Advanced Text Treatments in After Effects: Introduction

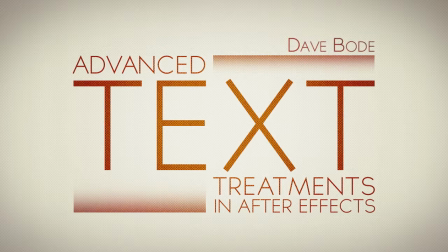0:20 Hi, my name's Dave Bodie from BodieMedia.tv, bringing you this course exclusively for Tuts Plus Premium. In this course, we are going to look at a whole bunch of different text treatments to make your typography projects or your titling look really, really slick.
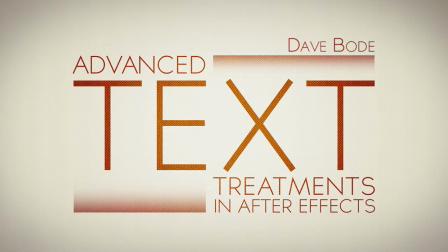0:40 And to start off, what I wanted to show you was a project that I worked on with a buddy of mine named Andrew Manzano, who I partner with on a lot of video productions. Came up with this idea for this video for churches.
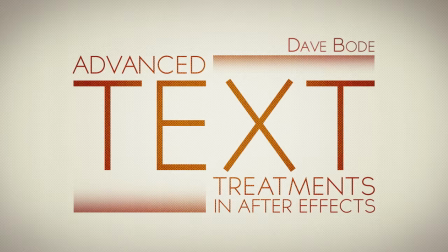0:55 And he basically wrote the script and he hired a voiceover guy and asked me to do the animation.
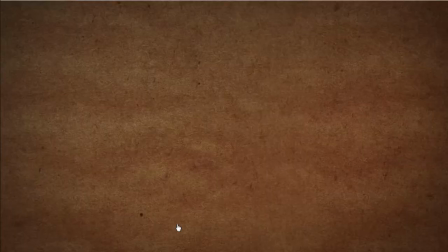1:02 So I wanted to show you this because a lot of the stuff that we're going to look at, I used in this video clip, and it looks really cool and it's not very hard to do, but this is kind of real basic stuff that if you string it together with the right camera movements and the right keyframing can look really cool.
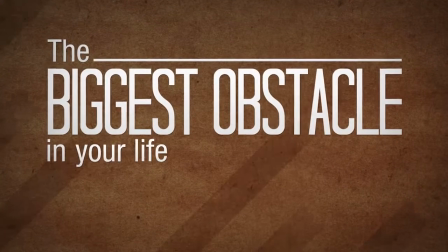1:19 So check this out.
The biggest obstacle in your life today could be one of the smallest words in the English language.
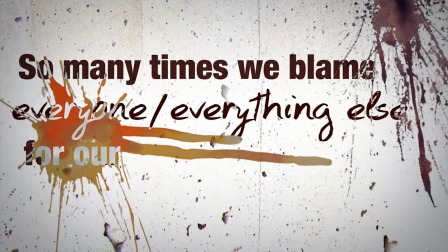1:26 So many times we blame everyone and everything else for our situation when the problem is this little two-letter word. What is that word? If. I'll give my life to Jesus if.
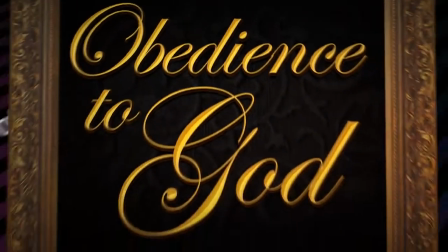1:41 Fill in the blank. How often this word stands in the way of our obedience to God.
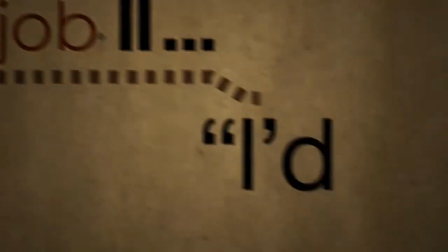1:47 I would share Jesus with people at my job if... I'd start tithing if... I would enter into the worship today if...
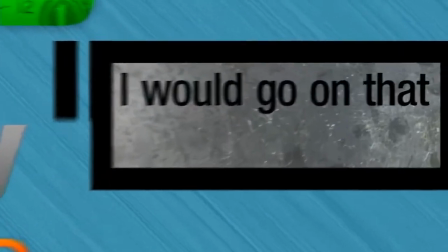1:53 I'd spend more time with my kids I would go on that missions trip. I'd start treating my wife better if...
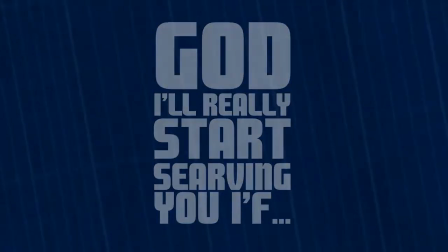1:58 God, I'll really start serving you if... By adding if, we make excuses.
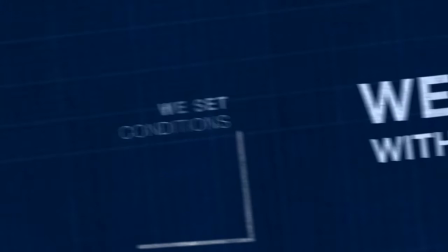2:04 We bargain with God. We set conditions for our obedience or try to shift the responsibility to others.
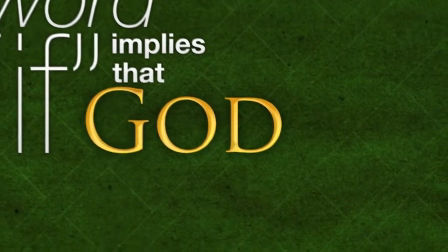2:11 The word if implies that God needs to do more to hold up His end of the bargain.
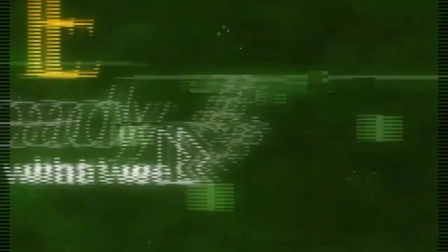2:17 He has already done what we need most. While we were yet sinners, Christ died for us.
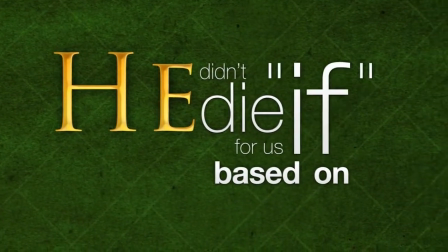2:24 He didn't die for us based on if. He died for us because.
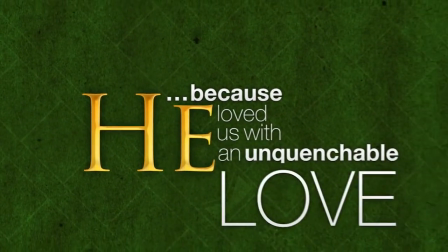2:30 Because He loved us with an unquenchable love. Let's not obey God if.
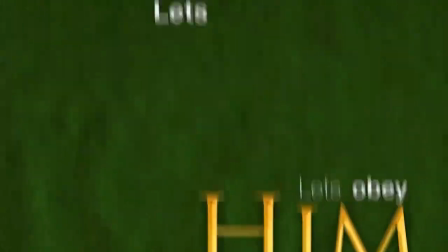2:36 Let's obey Him because. Let's love God because.
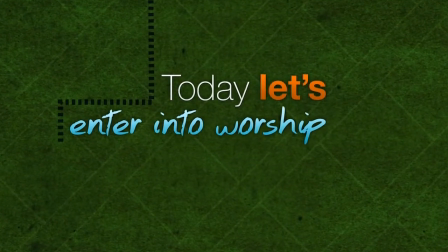2:42 Today, let's enter into worship not based on if, but because.
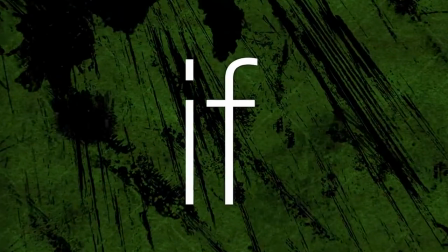2:48 Let's lose the if. Because.
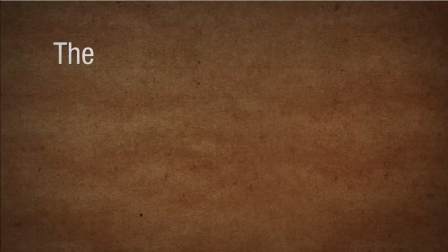2:56 I just wanted to kind of go over this with you a little bit because the techniques we're going to look at in the video, we're going to look at a bunch of these techniques here. Just in the beginning here,
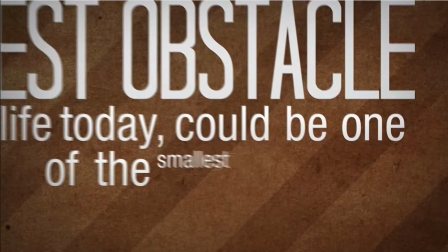3:10 we have a couple of different animations.
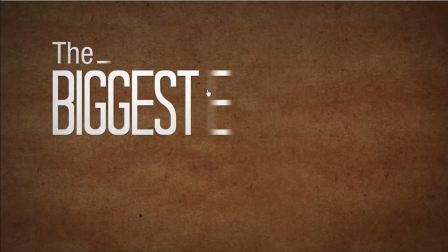3:13 We have this slide effect where it kind of looks like the words are just sliding out of nothing really.
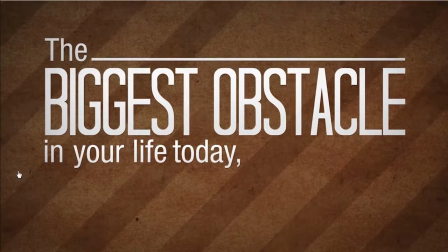3:21 And then we have just some animations where the words just kind of pop on in your life today right here.
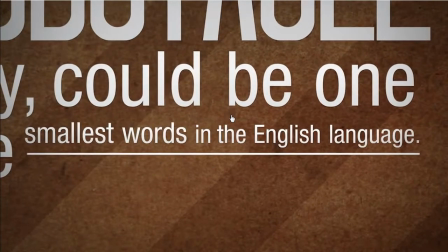3:29 For this video, I tried to key on some different words to kind of animate those to bring a little more attention to them.
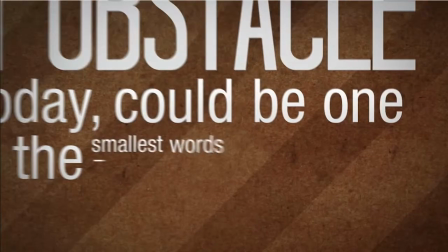3:36 So for instance, the word smallest, I had when it first popped on, I had it the size of the regular text here.
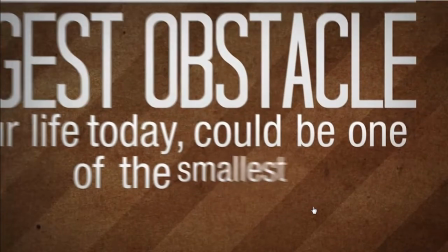3:43 Could be one of the smallest.
And then I had it shrink down, smallest words.
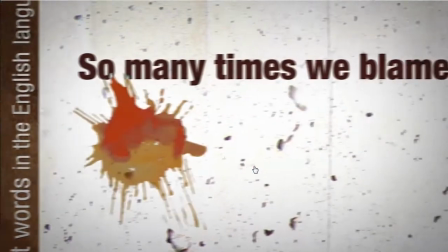3:48 And you see I did that kind of just a little scale effect there. And then in this next shot, you see we have this kind of cool write-on effect.
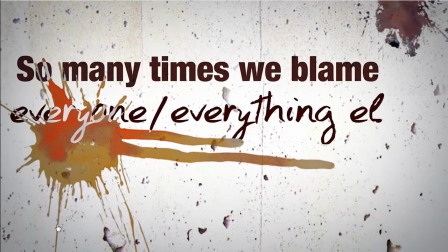3:56 We're going to look at how to do that.
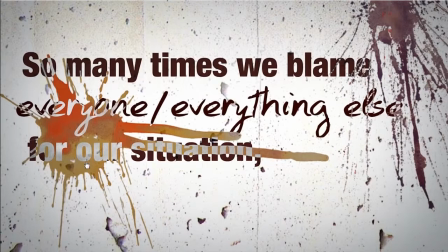3:59 And this kind of thing is just some different blending modes to make it look like these little ink splatters are actually on the paper here.
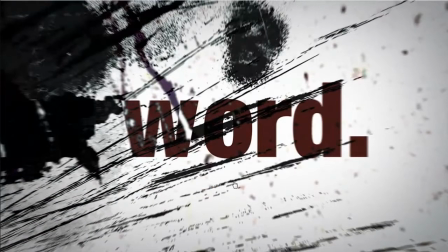4:12 And okay, look at this next little animation here. This is actually some animations with solids.